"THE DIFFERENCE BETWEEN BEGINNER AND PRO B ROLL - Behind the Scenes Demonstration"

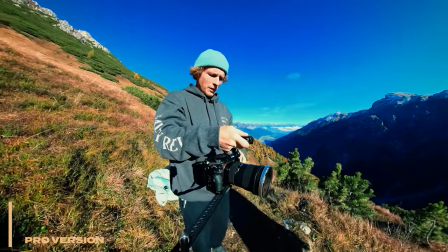the next one i'm going to get is just a nice kind of like medium because we got our wide and our close-up so let's get a medium of
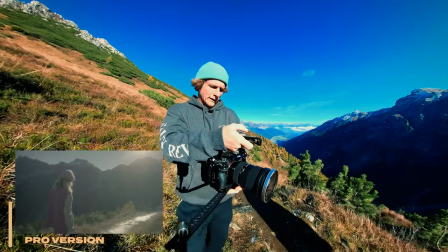ellie's upper body and one of the one of the other reasons i picked shooting from this side is because you get a much more
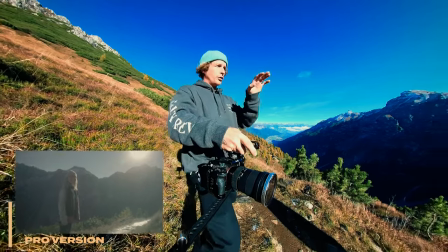interesting and cinematic look looking into the light rather than behind it if we shoot shadow side meaning that the side of ellie that we're seeing is the
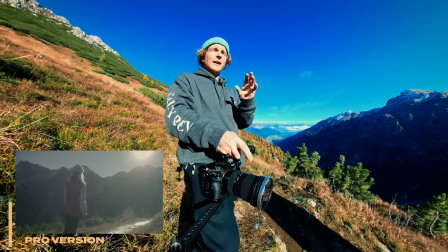side that's actually in shadow it gives us a really cool cinematic style look and although the sun isn't too low in the sky we can still
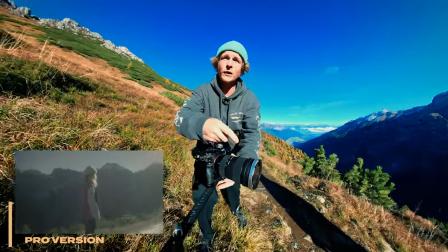shoot into the light maybe just not always directly into the sun but we can shoot into the light like this and it gives us a really cool look so and if
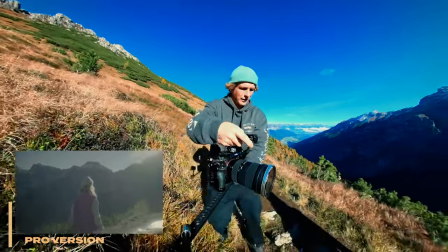you want to walk again i'm going to try my best to kind of walk here i'm kind of going with her keeping
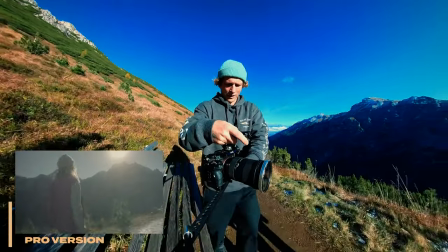her on the back third of my frame just to give her some nose room
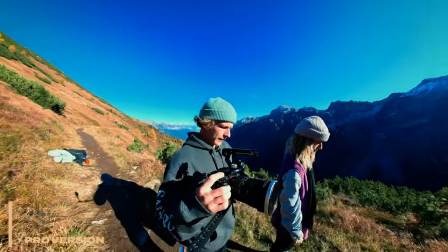i want to shoot another sequence of this part of early walking kind of just a little further down if
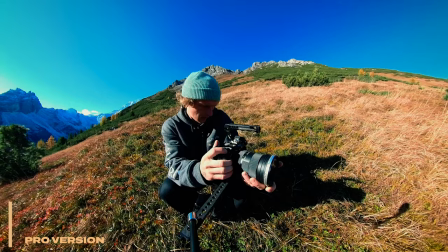i go for my first one being a wide you want to walk and you can stop in the middle
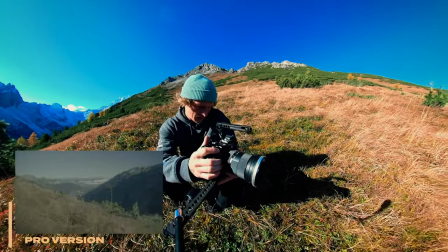of the two huts like in line with me and i can get you arriving there yep so i can follow early along like this it's
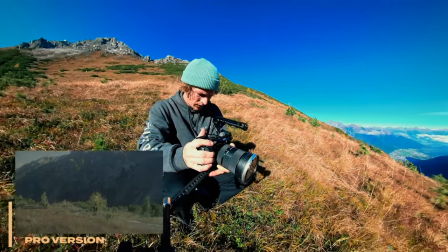gonna be a really nice wide shot keeping it as smooth and consistent as i can i'm going to use the whole piece because we're shooting in a sequence
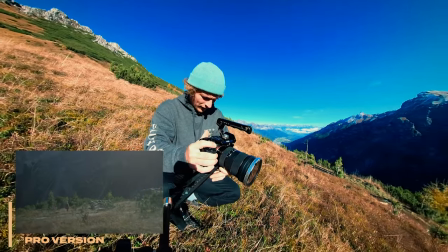so i'm just going to take the pieces i like of this i'll
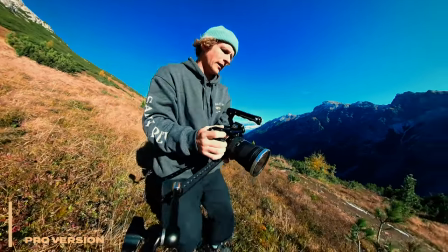get a different shot of you kind of being here which will also work for our
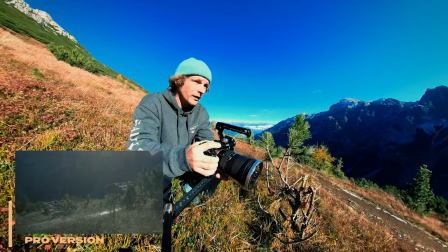sequence so i'll get one like this and you can kind of just look out at the view like you're enjoying the scenery super nice and
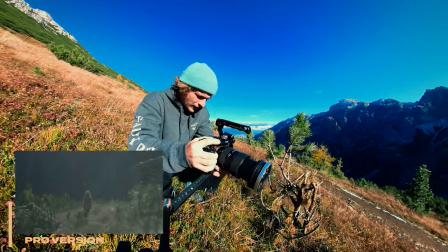then i'll also get one really zoomed in one of early and you can just move around a little bit like look up this way to these mountains and then look to those mountains I like to try and just keep a little bit of movement with your subject with Ellie so it's nice and
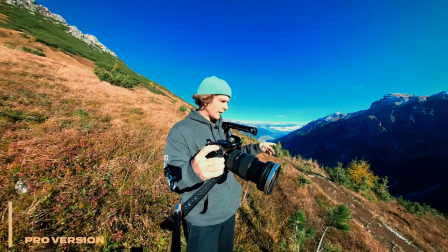like something's happening already you can see with our little scene that we have an ending here because now Ellie is kind of getting
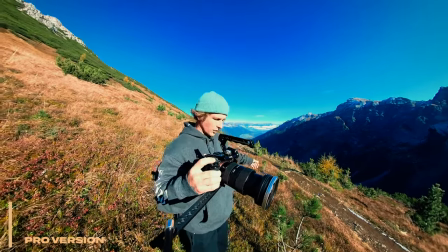to these huts and she's stopping there and she's gonna look out at the view and that's gonna be our ending it's very simple but it still just gives some sort
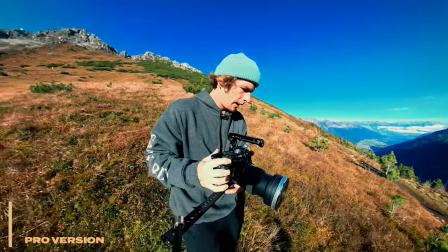of feeling do you want to walk this last section again and for this one now I'm gonna be still in
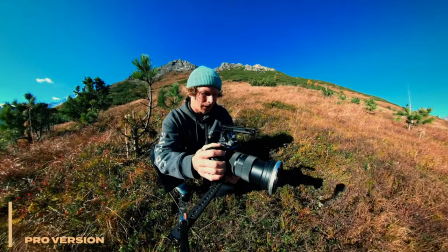the same position but I'm gonna be a close-up on Ellie but I'm just gonna be a lot more zoomed in I'm gonna keep it nice and smooth you can walk whenever you
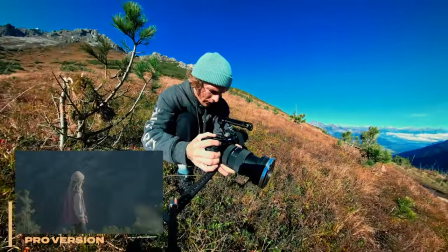want so I'm gonna follow her I'm gonna try keep her on the back third of my frame to give her some of that nose room to walk and as
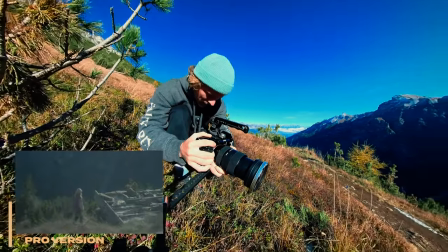she goes down we can use some of these close-ups mixed with our other shot that we just got at the wide and we
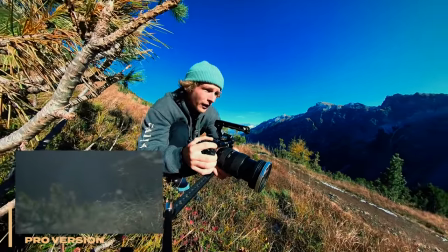can cut them together a little further a little further yeah there and out and
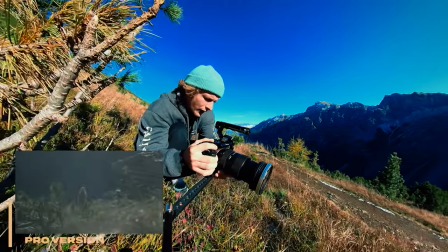then just do the same looking around that you were doing earlier yeah
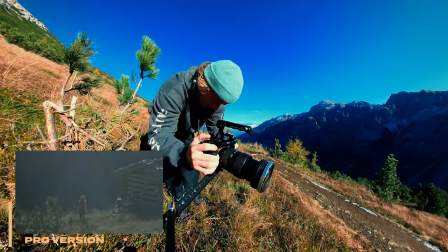so we're getting a different shot and we can use both of these later on let's get you walking down and i'm going to come with you
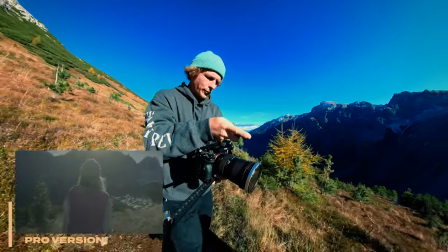now so i can come with her it's a different perspective it's significantly different from our previous one
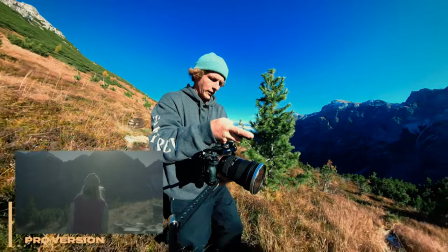so that they will actually cut with one another i'm just trying to be as smooth as i
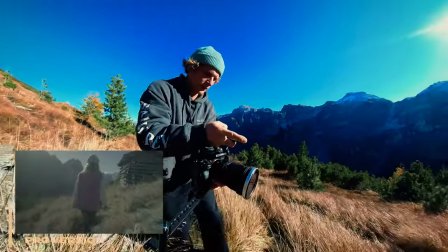can be with this handheld shot and I can follow along.
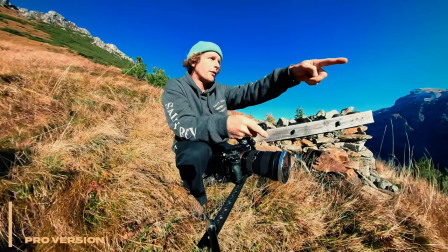Can you do like your last three steps and stop into it?
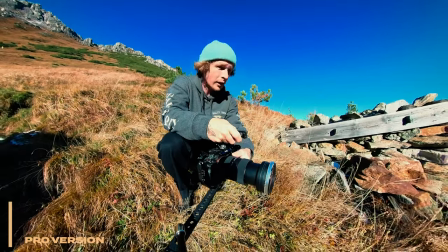So I'll just follow and
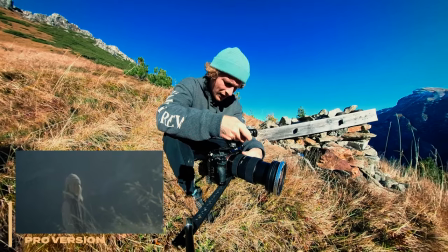look around here and look out.